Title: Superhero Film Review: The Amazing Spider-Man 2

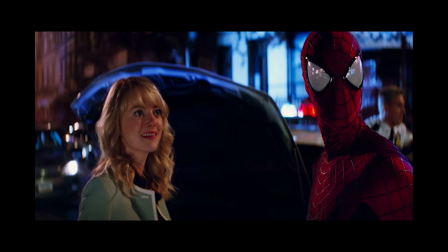[8:14]
Throughout both of these films, though especially this one by the end, we're shown how Peter and Gwen work well together, that they in essence need each other.
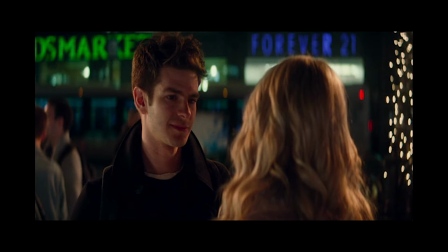[8:23]
Much of what's interesting about Peter's development in this film is how he copes with the complexities of having Gwen around and her being gone.
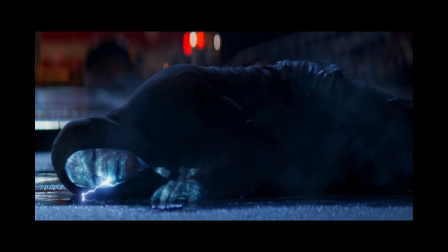[8:30]
The villains could have been used to further explore or contrast this theme by showing Max and Harry interact more,
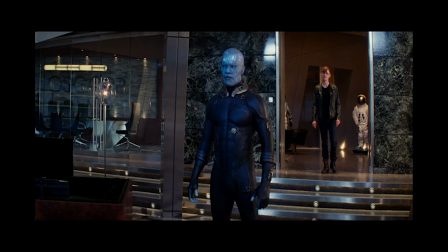[8:36]
perhaps even double-cross one another to show the dark side of needing another person, or simply using them as a means to an end like Oscorp.
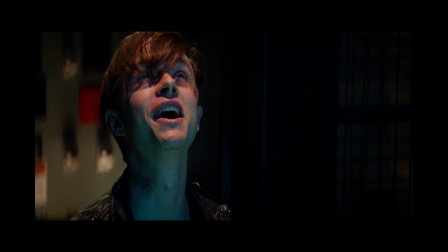[8:43]
As it stands, that line Harry has ends up being a simple and quick excuse to join forces.
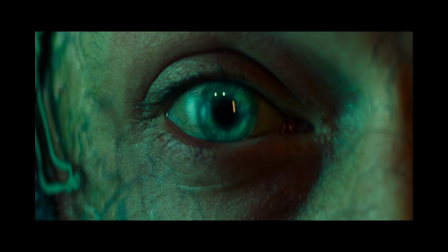[8:49]
Now, I'd like to move away from Electro and discuss Harry on his own.
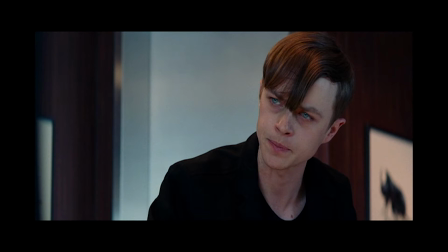[8:53]
Out of the two, I find it much more interesting, but his turn into the Green Goblin is just as problematic, if not more so.
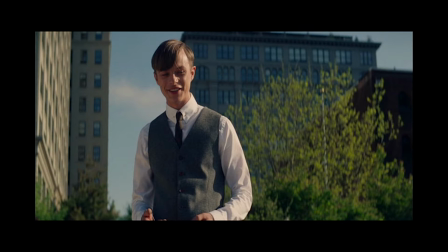[9:00]
For the sake of the story, Harry really needed to be set up in the first film, because it gives this one the added headache of having to convince the audience of Peter and Harry's friendship,
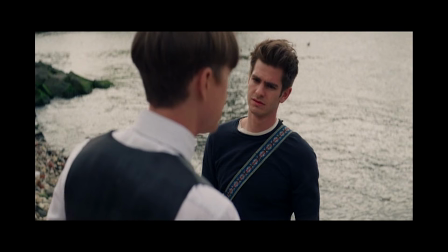[9:09]
along with everything else this story is dealing with.
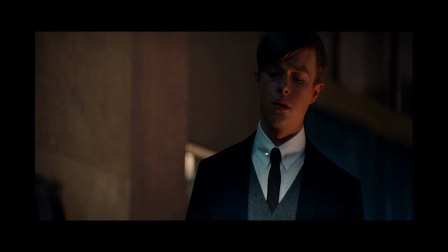[9:12]
To Amazing Spider-Man 2's credit, great performances save the day again, because I really love Dane DeHaan as Harry,
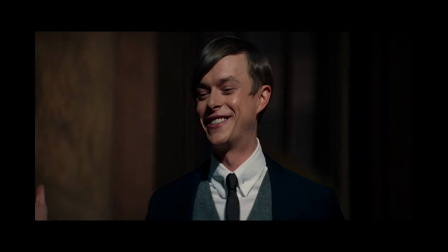[9:19]
and he interacts extremely well in the scenes with Garfield, especially when Peter gets him to open up and smile after his father's death.
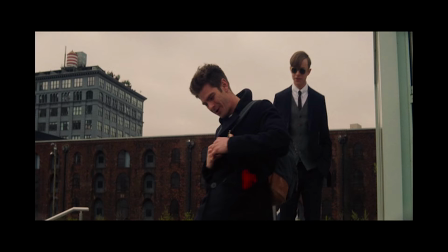[9:25]
I can't exactly recall right now, but someone in the special features, it may have been Ortsy or Kurtzman or Webb himself,
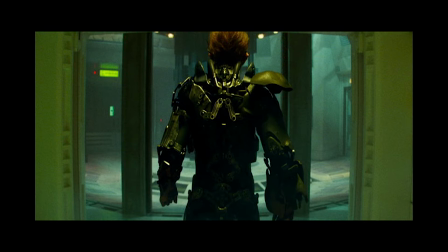[9:32]
says that with Harry, they wanted to do a slow-burn goblin movie, which sounds like a great idea to me.
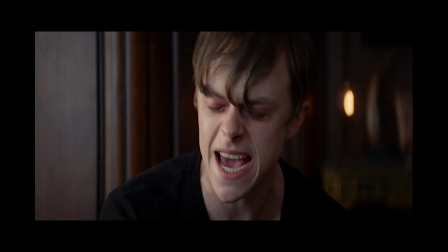[9:37]
To see Harry slowly but surely decay and get pushed to the point of desperation to become Spider-Man's big antagonist could work great for a Spider-Man movie.
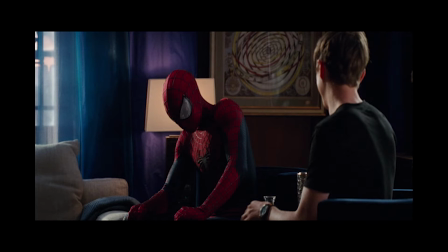[9:46]
But in order to do this effectively, this film needed to be extremely streamlined to really get the full impact of Harry's turn to the dark side.
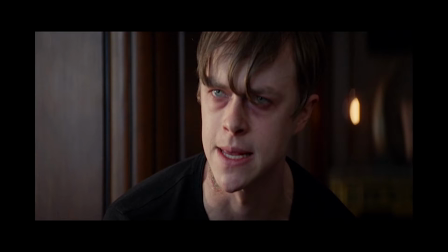[9:53]
With the other primary villain and the subplots concerning Peter's parents, Harry's arc becomes diminished.
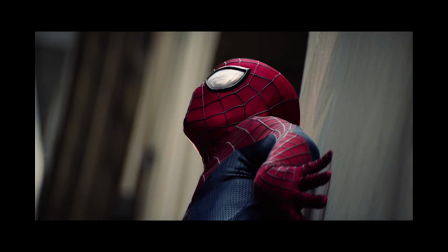[9:59]
All these elements are at least flimsily connected, but focusing on one or two of them would have worked better than having them all at once.
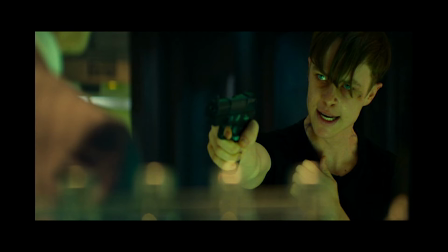[10:06]
That, by the way, is another structural weakness of The Amazing Spider-Man 2. It is pretty convenient, or especially inconvenient as it were for Peter,
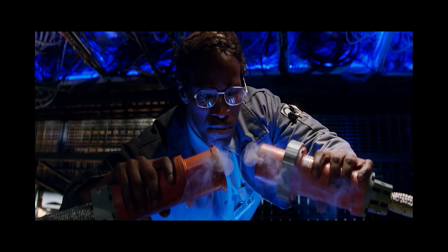[10:13]
that the death of Norman Osborn slash Harry's arrival and Max's transformation have been pretty much at the same time,
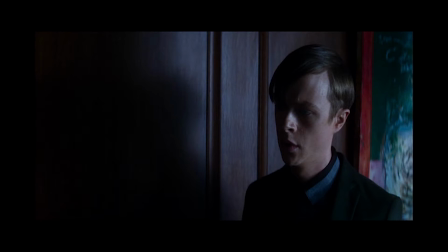[10:19]
making Harry and Max's roles in the story feel too disparate from each other.
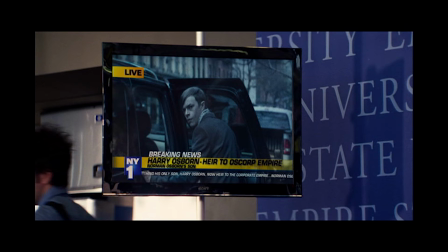[10:24]
Some of the film's plot progression could have probably been helped if somehow one of these elements was the cause of the other.
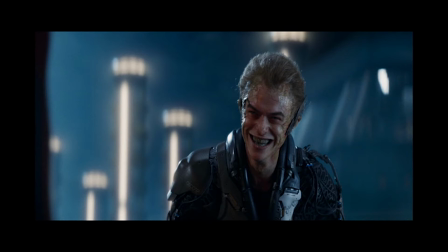[10:29]
But getting back to Harry, what really boggles my mind is why he's so desperate to be cured immediately.
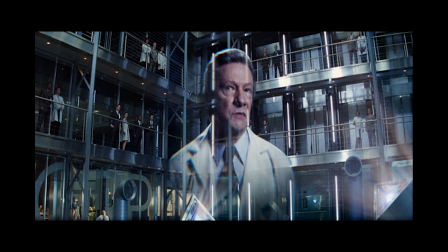[10:35]
After all, Norman seemed to live well past middle age, and Harry has all the same resources at his disposal,
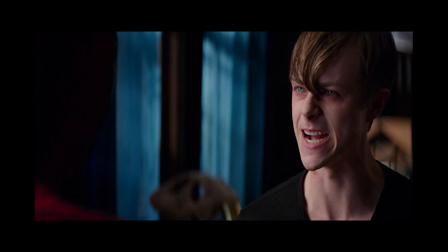[10:41]
so why can't he wait for Spider-Man to run tests on Harry's blood before giving him a sample.
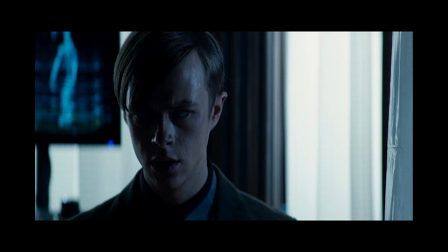[10:46]
There's not even an attempt at a contrivance to make Harry's irrational fear work, which is a real shame because, like I said,
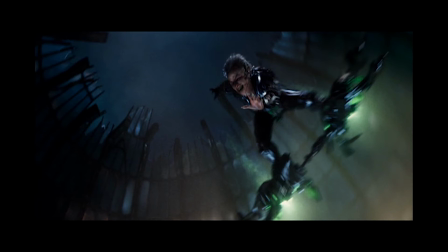[10:52]
DeHaan is really selling Harry's downward spiral, releasing more and more of that anger that is clearly just below the surface after Norman's death.
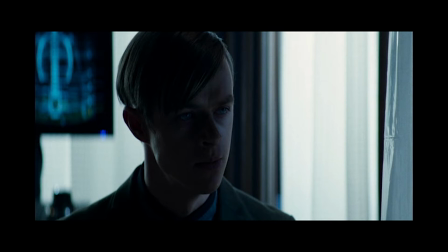[11:00]
I say after Norman dies because Harry's anger is just right there on the surface during the deathbed scene, albeit not as maniacal as when he goes goblin at the end.
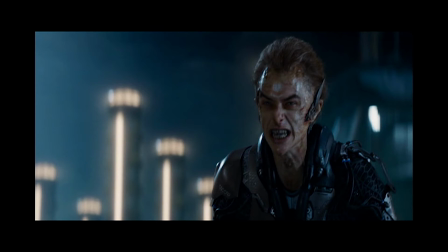[11:08]
If Harry's progression was more thought out and given proper focus, he could have easily been one of the best tragic villains in a superhero film.
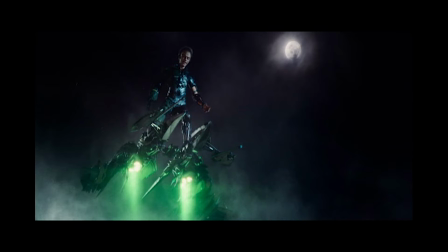[11:16]
Speaking of Goblin, it really is a testament to this film's wonky pacing that even though Harry is given his own subplot throughout, Goblin still feels tacked on at the end.
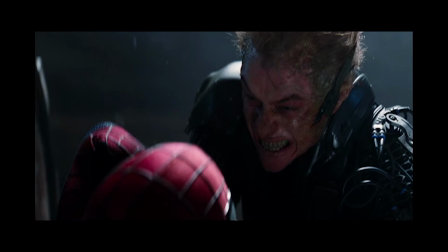[11:25]
It's as if the film should be over, at least in a structural sense, after Electro is defeated,
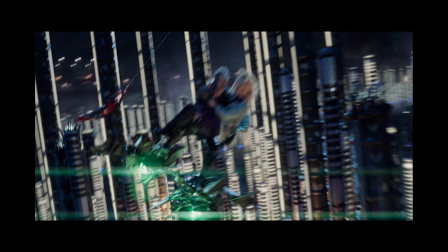[11:30]
and yet Goblin needs to be crammed in for a few minutes so they can rush Death of Gwen Stacy and guarantee the film is as overstuffed as humanly possible.
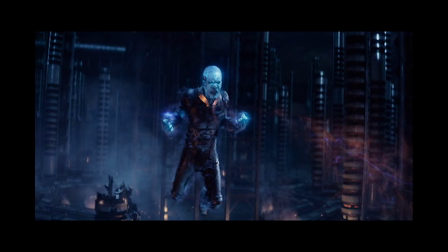[11:38]
I don't think Electro as is could carry an entire film, but having him be the only true villain for this film,
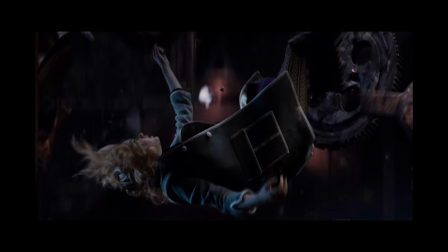[11:44]
turning Harry into the Goblin at the very end, and saving Death of Gwen Stacy for a third film would have been a much better idea for the story being told here.
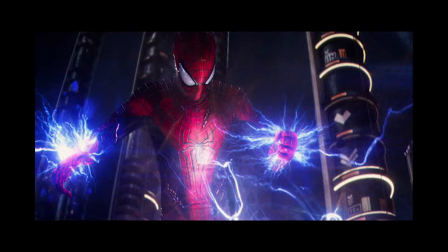[11:53]
Well, now that we're talking about things that should be in other movies, let's go to my least favorite plotline in the Amazing Spider-Man 2, the Richard Parker conspiracy.
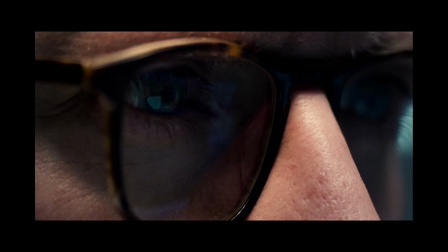[12:02]
After rewatching this movie a few times, I've become convinced that the plane crash scene and Peter finding the video where Richard explains
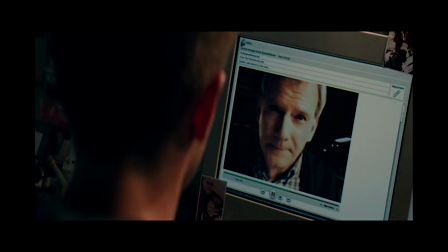[12:09]
that he implanted his own DNA into the spiders should have been in the first Amazing Spider-Man,
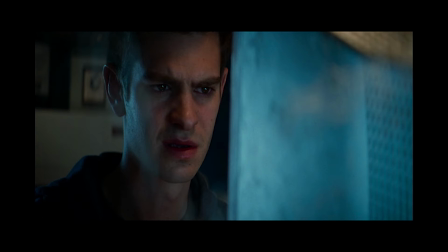[12:13]
especially with the Mark Webb idea that I mentioned in the last review of that film being about a boy finding his father only to find himself.